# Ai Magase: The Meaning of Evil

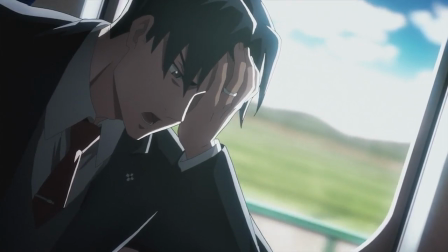She tells him, now, that he's probably never thought of something bad. In any other context, this would be a slightly off-color compliment.
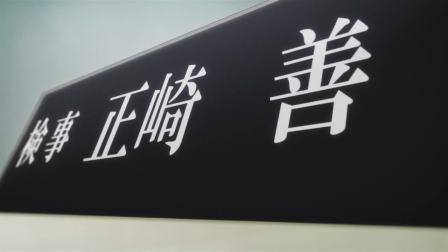Instead, Magase sounds almost pitying, or perhaps envious,
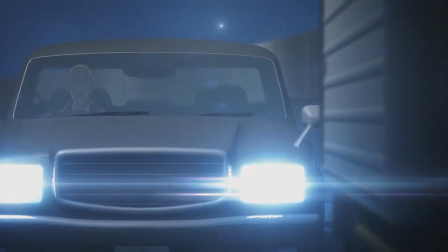and Seizaki's simplistic view of justice as being about punishing bad people makes it seem this is true.
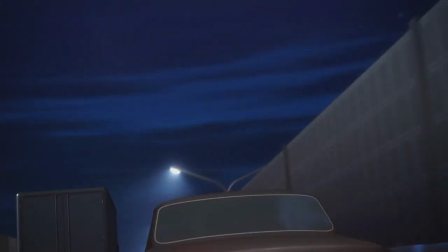Many supposedly bad people are responding to the bad things they've had done to them,
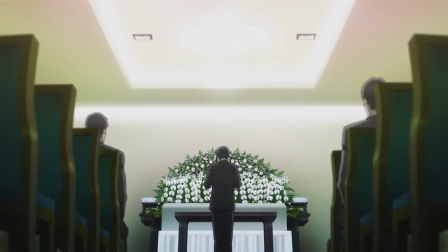perhaps responding to what is, in their view a fundamentally bad world.
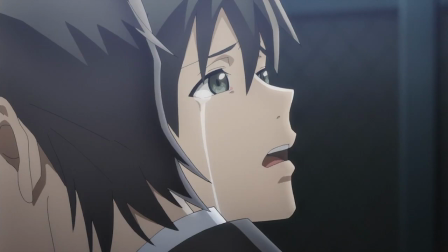From the dilemma of Dr. Sakabe and the Seven Students, to the televised suicide debate and Itsuki's actions,
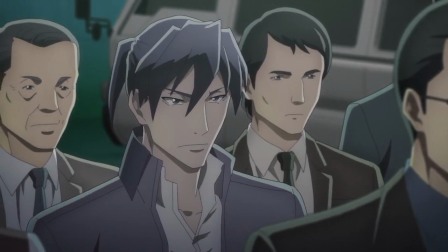to Seizaki's response to kidnap him and his many willing co-conspirators,
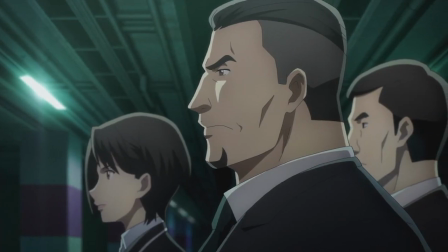to paint the world as being possible to separate into good and bad people is beginning to seem woefully inadequate.
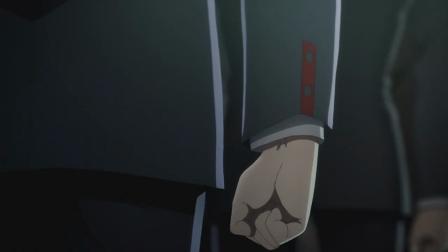The continual positing of the question, what does justice mean to you,
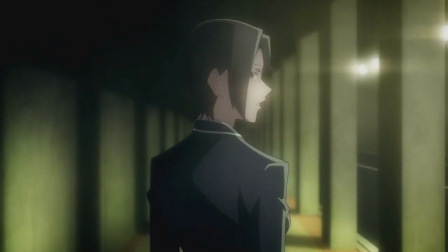especially by Fumio as Seizaki's first assistant and Sekiro as his second,
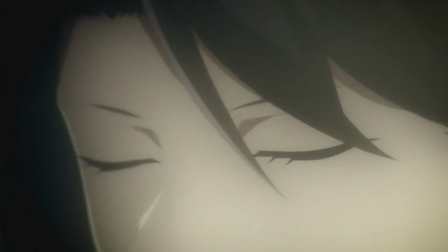is a simple yet effective way to underline this realisation Seizaki is undergoing,
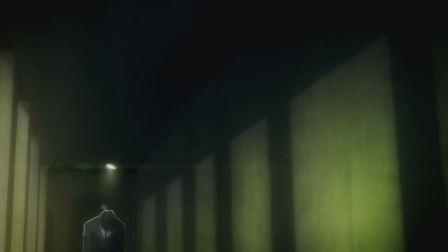and too has caused this introspection. Still, Magase tells him directly now, you have no idea what evil is.
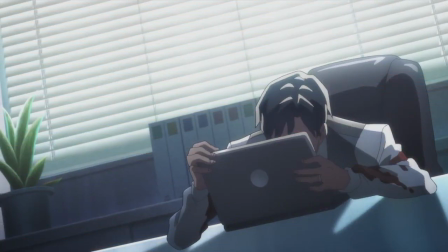Finally, we reach the crux of the matter. Why is it a bad thing to kill someone?
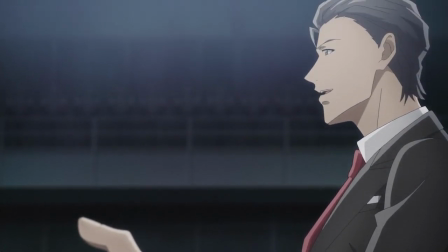Why is it a good thing to let people live? We've already spent the arc considering the second question.
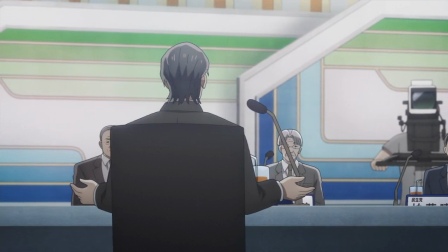Magase shows us now that they are two sides of the same coin.
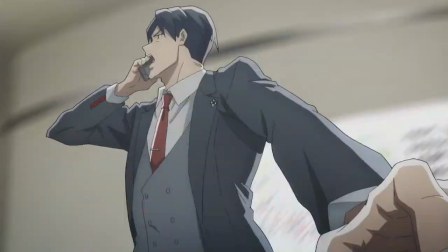Moreover, Seizaki has spent all this time calling her a murderer without evidence of her actually laying a finger on anybody.
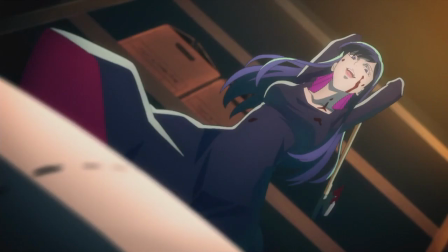She finally shows him. This is what evil looks like.
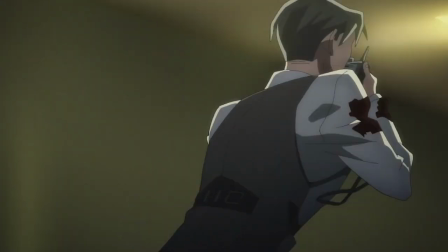The scene is at its most ruthless, where Magase begins to hammer him with the same questions again and again,
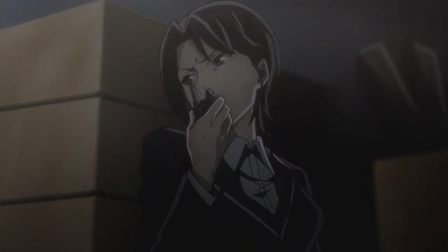knowing full well he cannot answer and has no power to stop her.
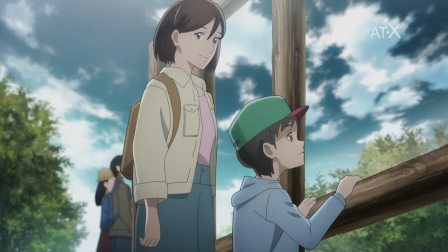I'm sure you'll understand, comes now as a threat as we cut back and forth between the two of them and Seizaki's wife and son.
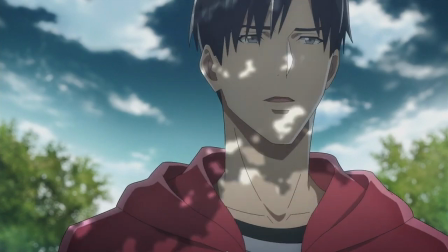There's nothing you wouldn't be able to understand.
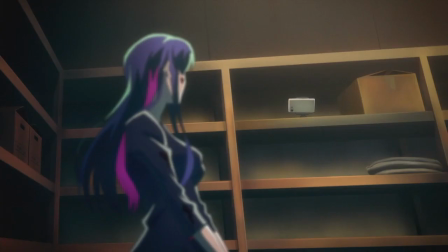Seizaki is nothing more than a proxy at this point, as Magase addresses us directly through the camera.
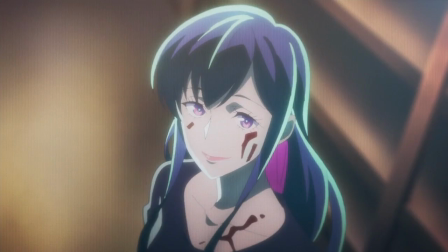The final line of the scene is likewise the best, because we're both human.
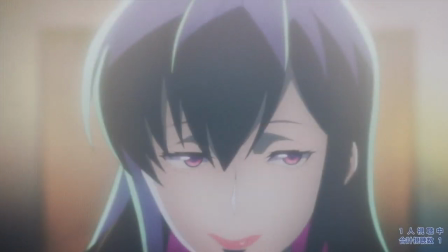Wherever Babylon goes from here, I'd be hard-pressed to name another scene from anime I love more.
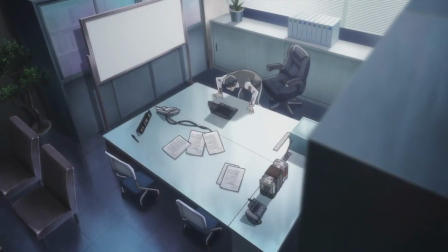It goes without saying, the direction, voice acting, and music here are all phenomenal, alongside what is a masterclass in dialogue writing.
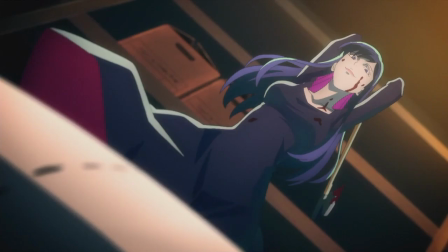It took time for me to go back and realise how little we actually see of what's happening to Sekuro, thanks to some discreet and clever shock composition.
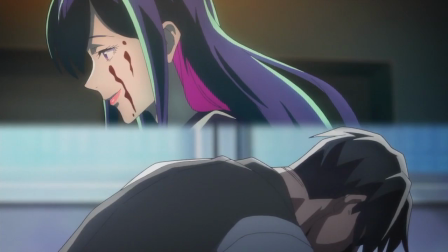Babylon treads a very fine line with the shock value of its content, but it pulls it off.
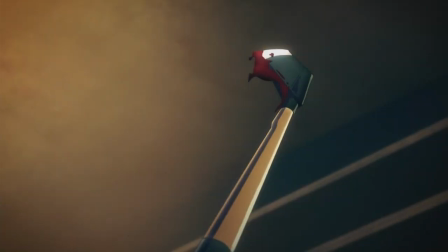The emotions of the characters are all we need in this scene to feel how utterly horrific it is.
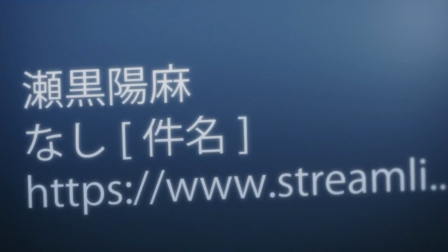To go on a brief tangent, I've seen some people jumping to call Magase a yandere on the heels of episode 7.
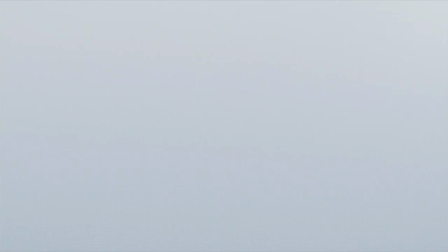When people talk about yandere, they're talking about female characters obsessed with the object of their affections to the point of mental instability.
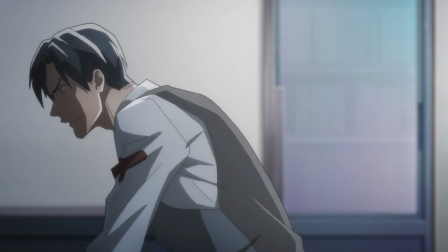These characters are willing to commit any act of violence to bring them closer to said individual,
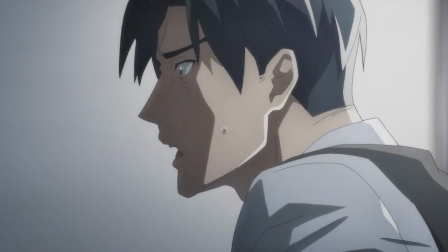be it eliminating the competition or simply something that will draw their attention.
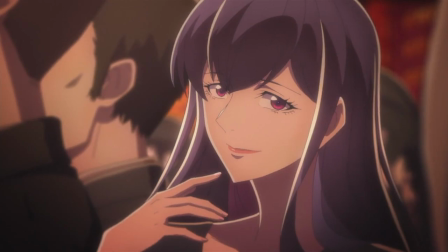The problem with calling Nagase this is implying she's somehow at the whims of her feelings for Seizaki,
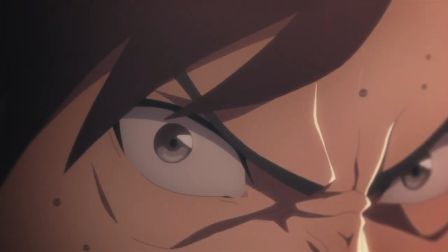whatever they may be, or is acting the way she does because of him.
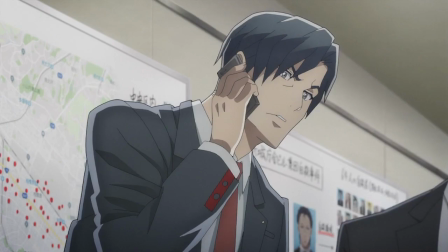While it's true that she's doing her level best to completely break him, if we're to trust her words, we know that she does have wider goals and motivations.
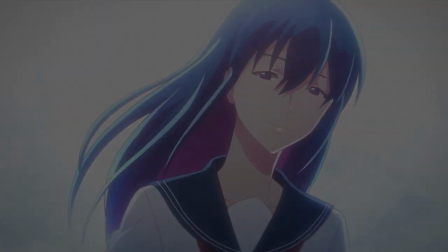She has been the fascinating trainwreck of a person she is since long before ever meeting him.
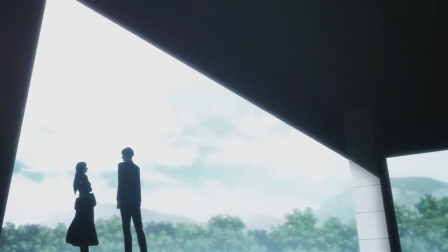Most of all, I simply think it does her a disservice to imply she is deranged and lovesick,
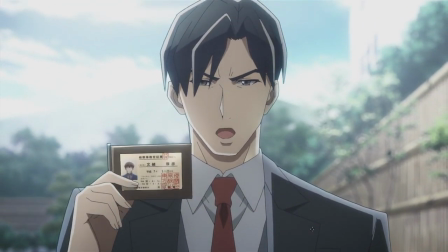as opposed to acting with clear purpose that extends far beyond one man.
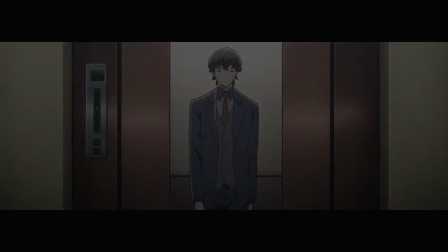In conclusion, Babylon has done nothing if not made me think, and there are still four episodes to go.